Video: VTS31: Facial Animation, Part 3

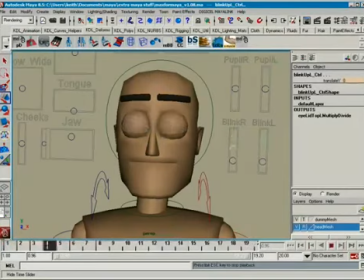1024s
Gives a little bit of an ease. Now all this is being done it's all being done at linear, so I'm not even messing with F curves yet. I just decided to get most of the way, more of the way open.
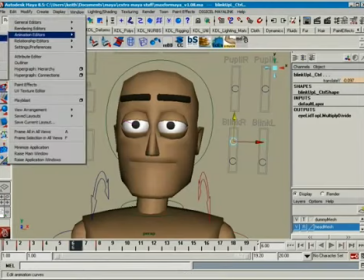1038s
And if we look at the curves here, animation editors, graph editor, and we were to take a look at the translate Y's,
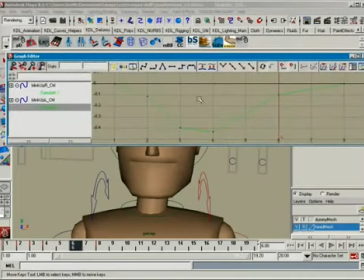1045s
you see what I did is I created this ease out from this, and I created an ease in here, and I created this little extra moving hold there. There you go. If you wanted to, you can go ahead and spline that with the flats on the ends if you wanted to.
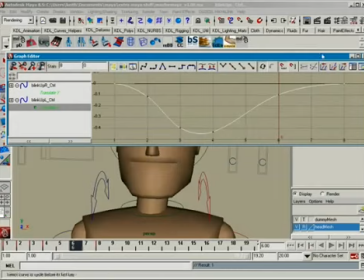1062s
Do this, take these and these, flatten them, and there you go.
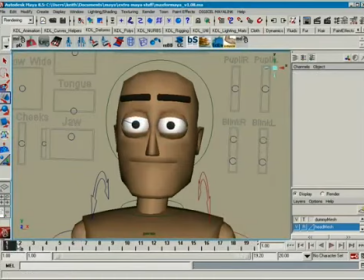1072s
Pretty simple. Don't even have to overthink it very much. Do you want to shadow what's going on in the lids with the brows?
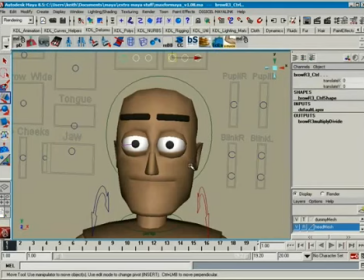1079s
Some people do, some people don't. Depends on the scene. The scene may or may not require it. But if you want to shadow it, what I like to do is I like to take the second frame of we got it closed in 2, hold it closed for 2.
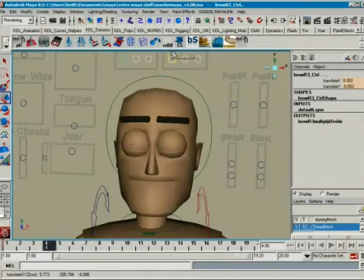1096s
That's one where I'll usually take and do this little thing, so it comes a little bit later, okay? So I don't do the same 2-2-4 for the brows to shadow what's going on in the lids. That I'll just take 1,
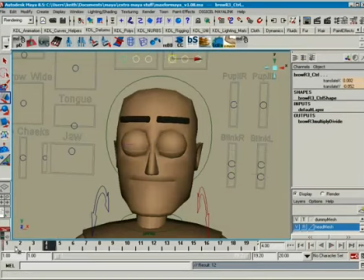1114s
2, the second, however late it's holding, 1, 2, I'll do, just to create a little bit of a drag to it. And then when I open it, I'll just key it back there, just to kind of create a little bit of overlap to it.
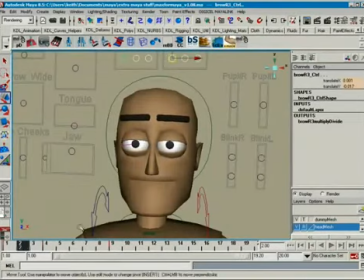1129s
Okay, and again, that's all fairly even. So what we would do is we just ease out of this. And
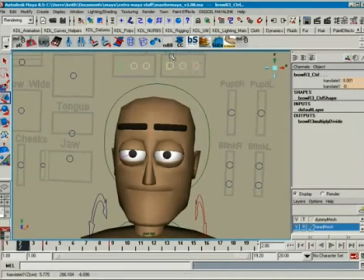I'm going to go ahead and use my my little tools here for breakdown next, which is just a little tool I had.
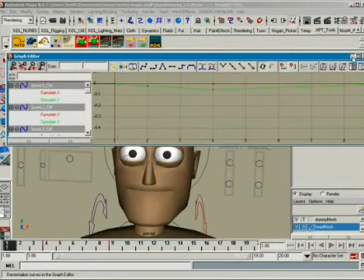1157s
What that's doing is that's just cheating this so it goes the next direction. Okay, and then here
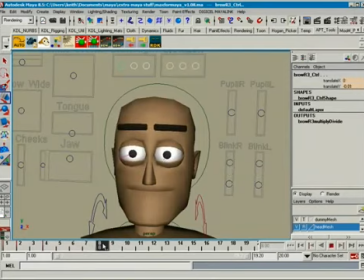1166s
to ease out, I'll go ahead and key right there and then slide it over.
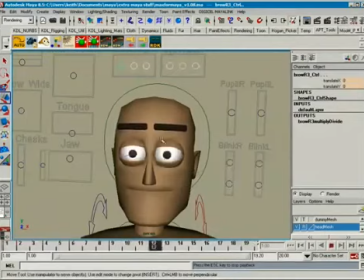1180s
And it's moving down a bit too much. I wouldn't do it because it's moving. It feels like it's connected to the lids, and I don't like that.
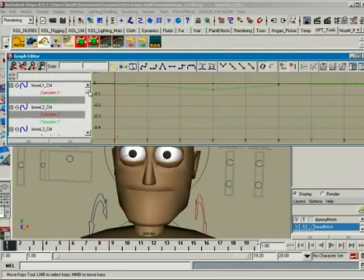1188s
So generally, what I would do is try and tone that down some. Okay, take all these. I don't like how much that's moving down, and I'd rather do that.
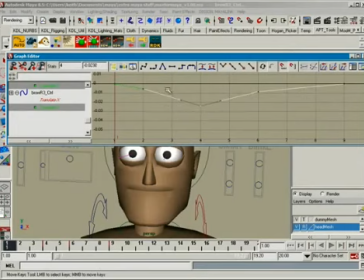1207s
So all I'm doing is I'm just changing how much it's moving down, and spline it if you like. Take the ends, flatten them.
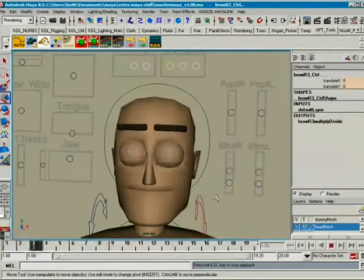1218s
And it's just a little extra something to kind of help sell it. Alright. There's a little wobble on the lower lids, and that's just because I'm actually going below when I have them do this part right here.
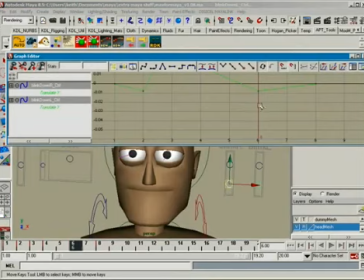1239s
We're creating a wobble here, so we want to take a look at that to make sure that we're not doing something like this where we go below it and then come back up. So
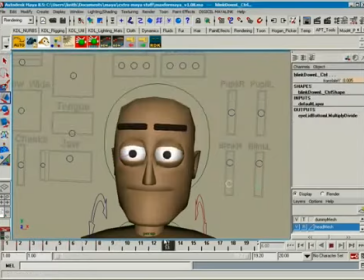1250s
there we go. Okie dokie.
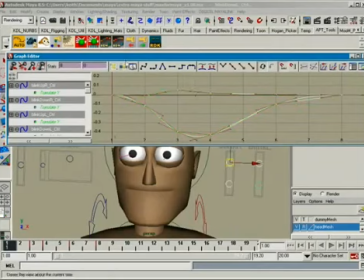1262s
And take all these, spline them, flatten them.